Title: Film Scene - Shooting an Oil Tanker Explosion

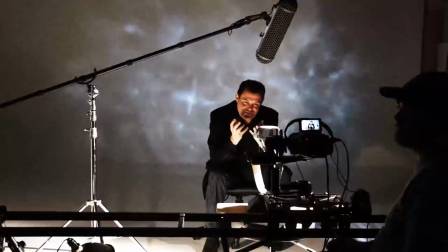12s
Welcome to FilmScene, the show that takes you behind the scenes of our shoots at Creative Edge Productions.
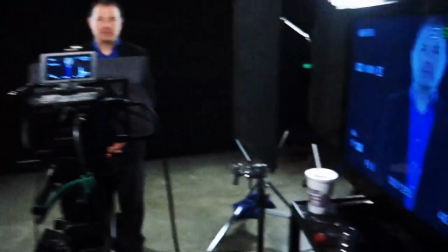16s
I'm your host, Tony Reale, Director of Photography, joined as always by our Intrepid crew, Jimmy DeGroat, Creative Director, and Sean Bowers, Director of Post-Productions.
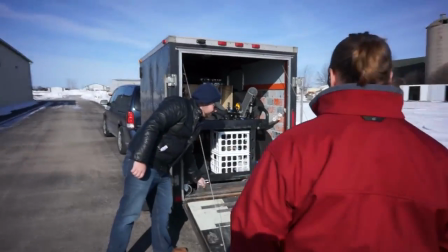25s
On the last episode of FilmScene, we showed you a project we work on in partnership with Department of Homeland Security and Public Safety Canada.
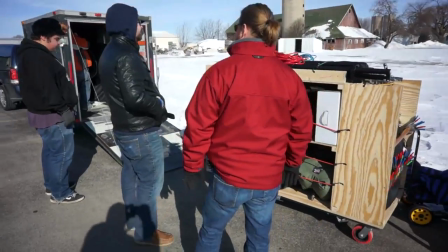32s
This is a continuation from that project. As we talked about previously,
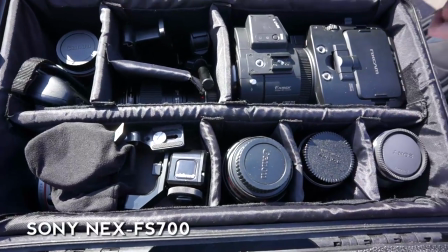36s
we had done some emergency scenarios and we wanted to showcase them in their reality as real as possible for the budget we had.
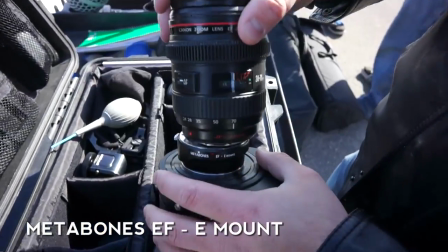44s
And showcase the severity of them and why it was necessary to have a system for response for it.
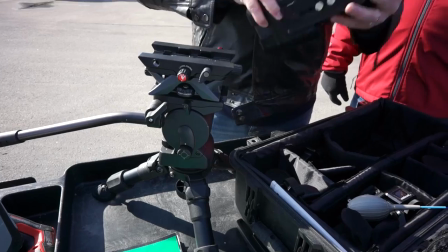51s
We contacted the police department to get permission to use the city block. And we found a parking area.
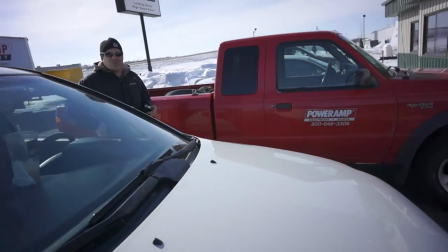57s
We got permission from the owners to park our equipment there so we could be out of the way of the road. And we started unloading.
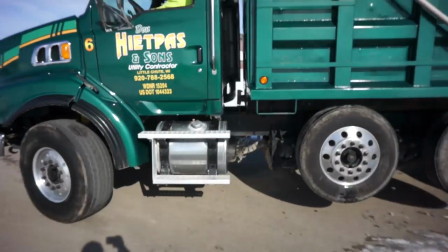65s
Our dump truck arrived, which was going to be the main thing that ran into the oil tanker.
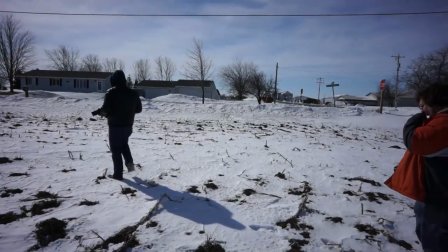69s
Now unfortunately, we actually weren't able to get an oil tanker for this, so Sean had to do all the digital effects that we'll show you later.
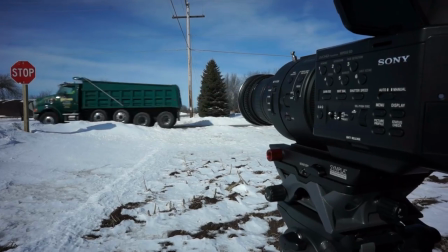75s
Setting up for our first shot of the day was going to be the shot of the explosion. This is where the dump truck came crashing into the oil tanker towards the end of the video.
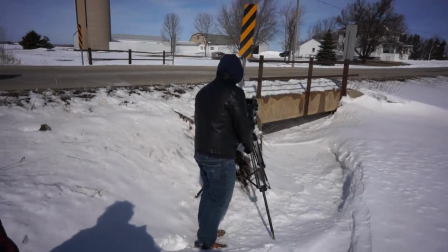86s
We only had the dump truck for a little while, so we had to make sure we got all the shots of the dump truck out of the way right away. this is why it's good to have a good shot list and plan everything out.
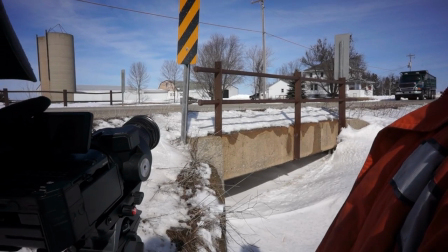95s
Jimmy was on the phone making sure that we had everything coordinated with the dump truck so we knew when to have him coming by and making sure we knew when to be rolling the camera.
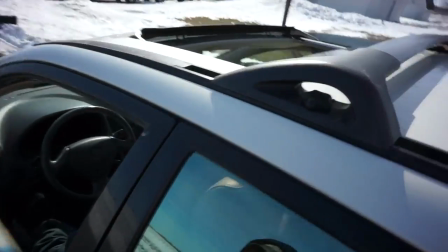104s
This shot was kind of a point of view shot from the oil tanker right as the dump truck was about to come crashing into it.
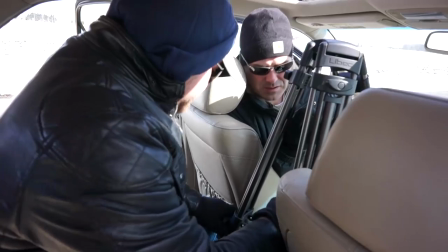109s
I want to have the urgency and just the the visual of the dump truck coming crashing in and those moments right beforehand.
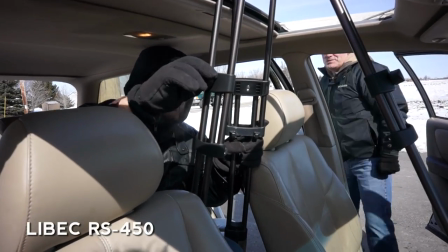116s
Now I do have a car mount but it only works with smaller cameras and anytime that I have the choice to use my FS 700 or a better camera I will go with it.
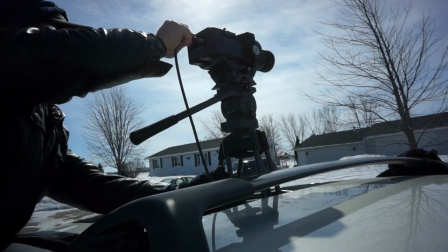124s
So we decided to stick the camera out of Jimmy's car. Fortunately he had a sunroof so we were able to use our Lebeck tripod and stick it right out the roof and get the proper height.
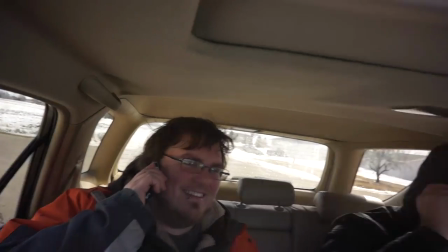133s
And this actually worked well because of the height of the dump truck. It's such a tall vehicle that if we were any lower just wouldn't have the right perspective.
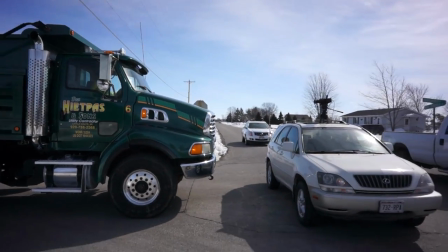142s
Again we were on the phone communicating with the dump truck making sure that we were getting in the right position, making sure everything was lining up correctly.
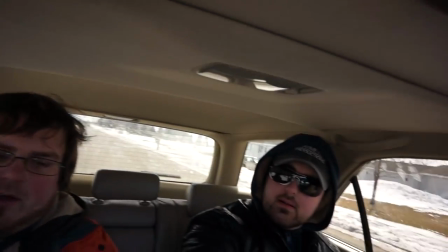151s
And when we were all ready to go we hit record and the dump truck went backwards as we went backwards as well.
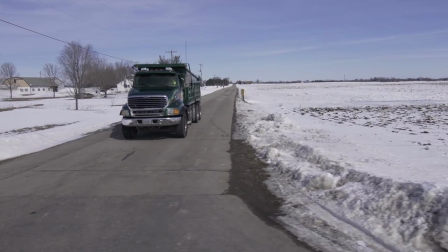157s
This means that later on we were able to play it in reverse and speed it up to look like it's just about to hit.
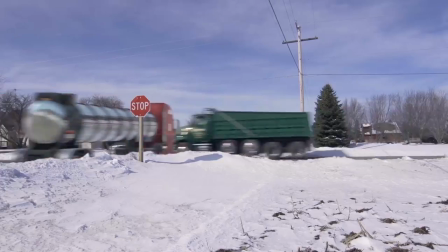163s
This is a great technique for faking collisions where you don't have to be unsafe at all.
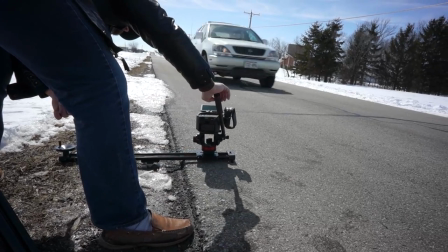168s
That was our last shot with the dump truck and we were able to get on with the rest of the production. We did a nice little slide here on the pocket dolly just to add some movement to the shot.
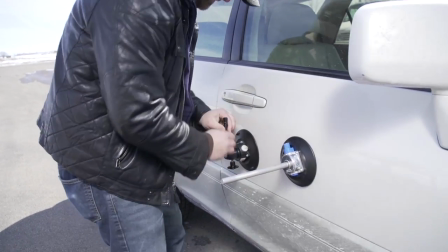176s
We want to get a variety of shots for the hero car and I wanted to rig up the camera mount.
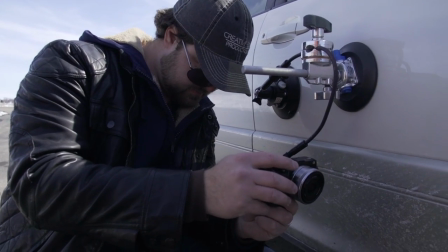180s
Now this only works with smaller cameras but I have my NEX 7 set up and ready to go and we use that for several of the shots for the video including plates.
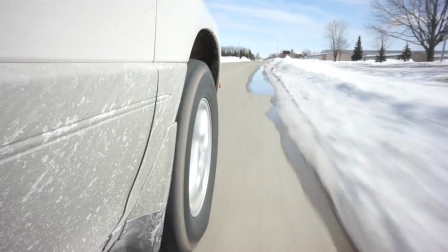188s
One major problem we ran into was the driver actually didn't see the puddle and ended up running into it and it got all over the camera and the lens.
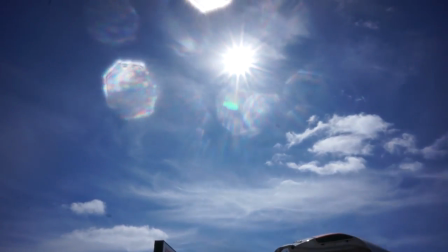197s
This is a new lens that I had just gotten and I didn't have time to get a UV filter.
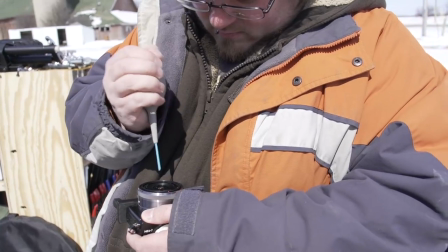201s
Of course that's a mistake I won't do again but we tried cleaning it out unfortunately we still weren't able to get the dirt out of it
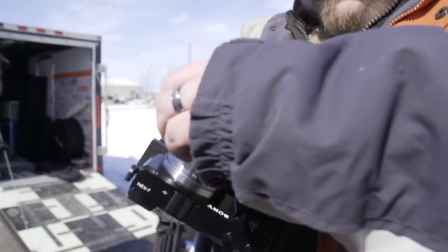207s
and we had to send it back to Sony for repair fortunately though we were able to get the shot and Shawn was able to digitally add the
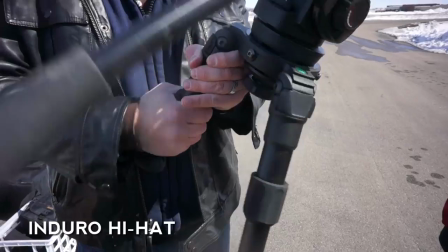214s
tanker truck in later on another setup that we went through was the inside the car shot showcasing right before the collision as well
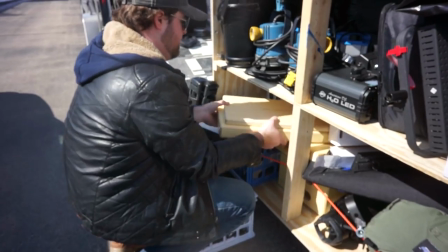222s
I wanted to get a really cool perspective of the driver what he was seeing his point of view since Shawn was digitally having to add the oil tanker later on
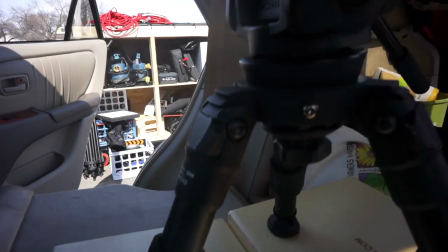231s
this is a great time for us to just do everything locked off with no camera movement and we're able to set up the camera right in the car.
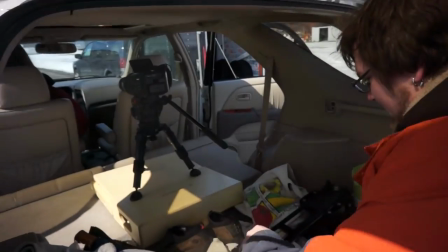237s
We used our Enduro Hi-Hat with a couple Apple boxes to get the camera at the right position.
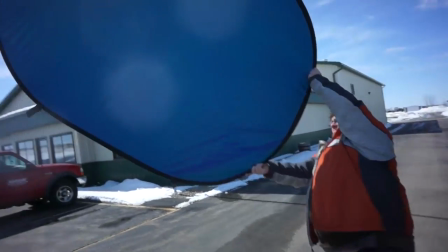241s
Then we used a pop out green screen to position over the talent which allowed us to key out around his hair in his arm.
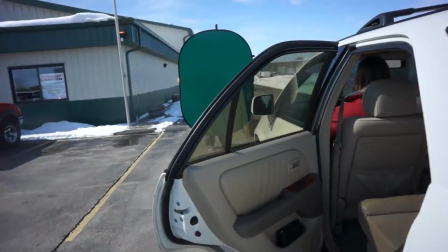247s
Since everything else is the hard line, Sean just rotoscoped the rest of the window out.
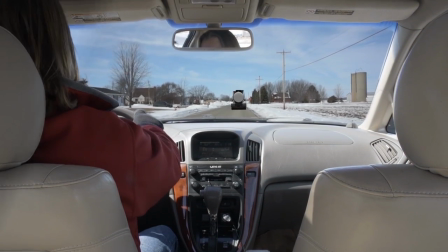253s
Then we added the plate shot on the NAX7 and the digital version of the Altanker. Thanks for watching.